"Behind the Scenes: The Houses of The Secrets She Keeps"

Although very loosely based on a true story, the story of The Secret She Keeps does take some pretty wild turns,
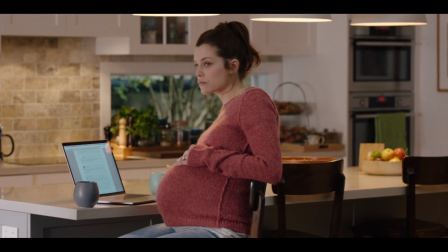8s
and so it was hugely important to all of us that these women and their worlds be very,
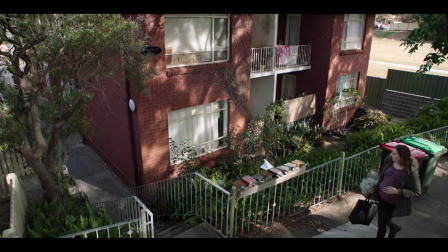15s
very real.
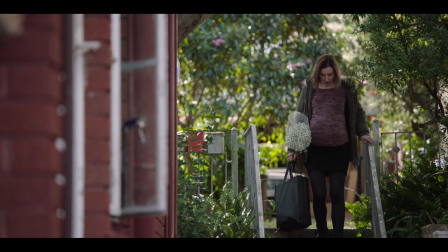16s
The colour palette, the types of objects that will be in a space, the placement of the objects is all related to who are these women really,
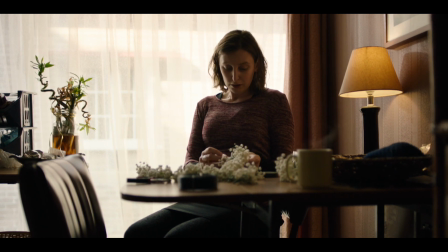24s
and in what ways can we see their personal history, their personalities and so on, and believe them and understand them and empathise with them in all these ways that you don't have to be told through dialogue, you can read it in the frame.
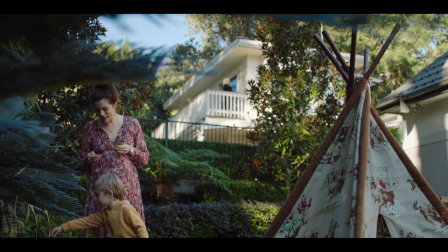40s
Megan's house sits fantastically sideways on the block, and the garden is easily accessed because that's an important element in the script.
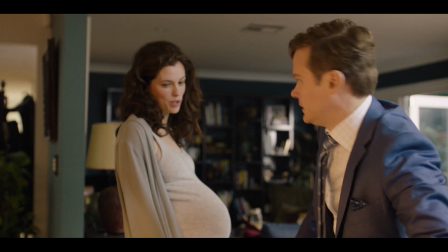48s
The house was gutted and furnished in a style and colour that suited Megan, and then Agatha'S Place,
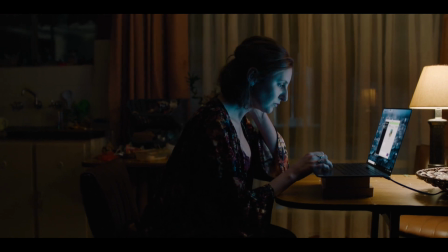54s
which was in contrast, not totally different, but a little bit different because there's a stealing of identity. One character's trying to be like the other one, so there's similarities.
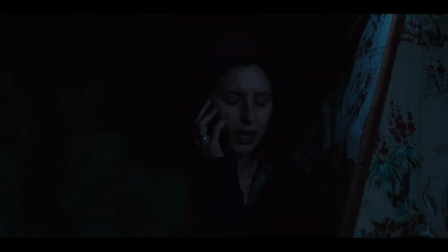68s Are you near a train line? Yeah, my mum's house is right on it.
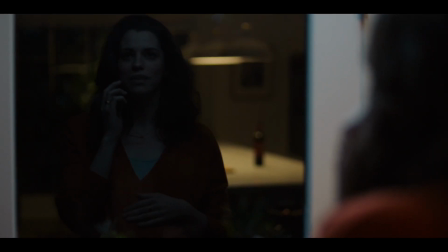74s One went past here at the exact same time. It sounds like you're right outside.
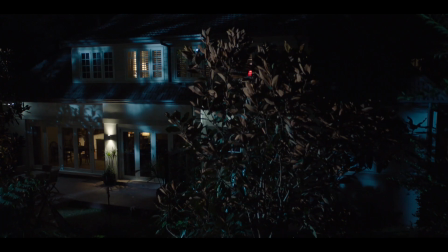80s
What it would feel like to be in your home and not realise that out the back is an intruder on your property, just observing everything that you do. That house that looks so free and carefree and happy and family,
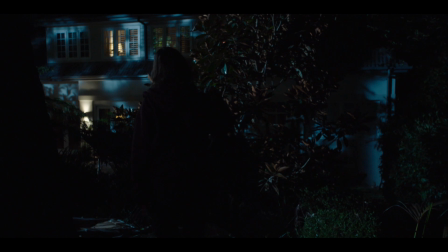94s
suddenly when you realise what's going on, you sort of go, no, this is actually really creepy.
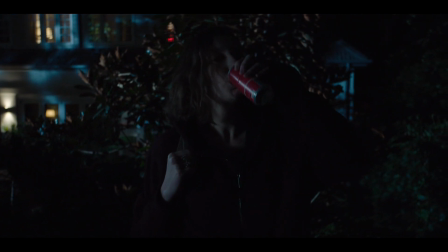100s
The plot line is very, very dark, and we didn't really want to make anything too utopian.
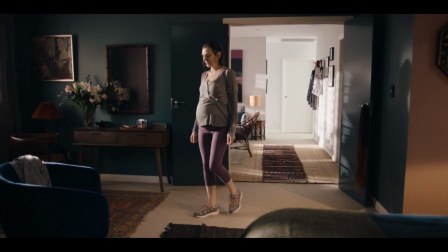107s
So the colour palette, the style was dictated by accommodation, basically.
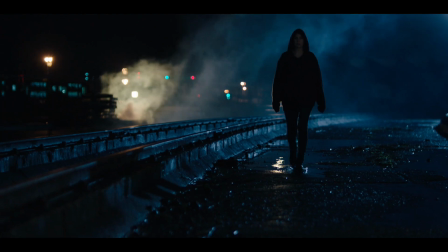114s
But we were fans of a stills photographer named Jeffrey Crudson.
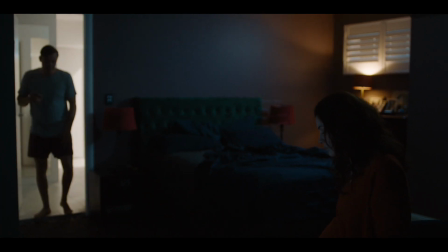119s
So a lot of our looks and styles were drawn inspirationally from his style of photography, his compositions and colour.
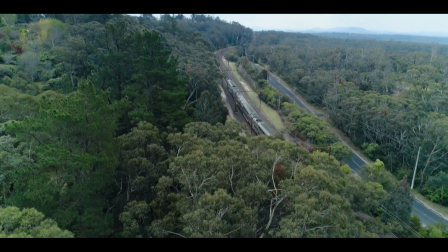126s
The Blue Mountains thing wasn't such a big deal as far as geographically where it was,
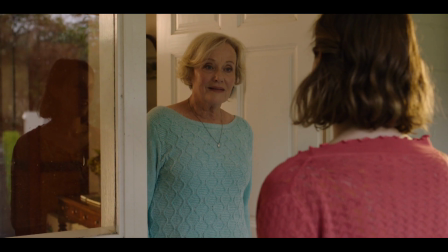133s
you know, because it was all mainly about the interior environment that she was in. So there weren't any big landscape shots. Very early on, I just put my hand up and said, why would we be going to the Blue Mountains if we're not doing any big scenic wide shots?
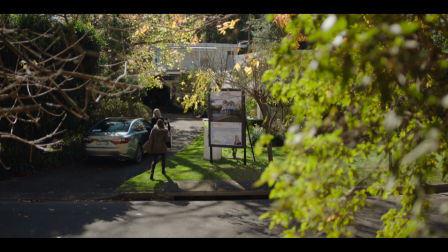146s
Why don't we put that money into getting better shots here in Sydney?
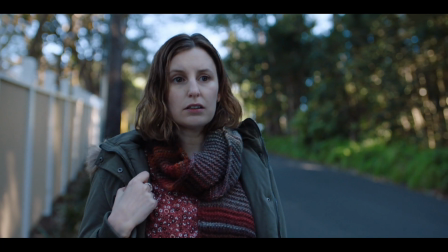151s
And let's face it, Sydney's such a hilly city that you can get the ups and downs of the valleys and the mountains quite quickly. Every square inch of it is totally contrived, but we try to make it look like, you know, it's the most natural thing in the world.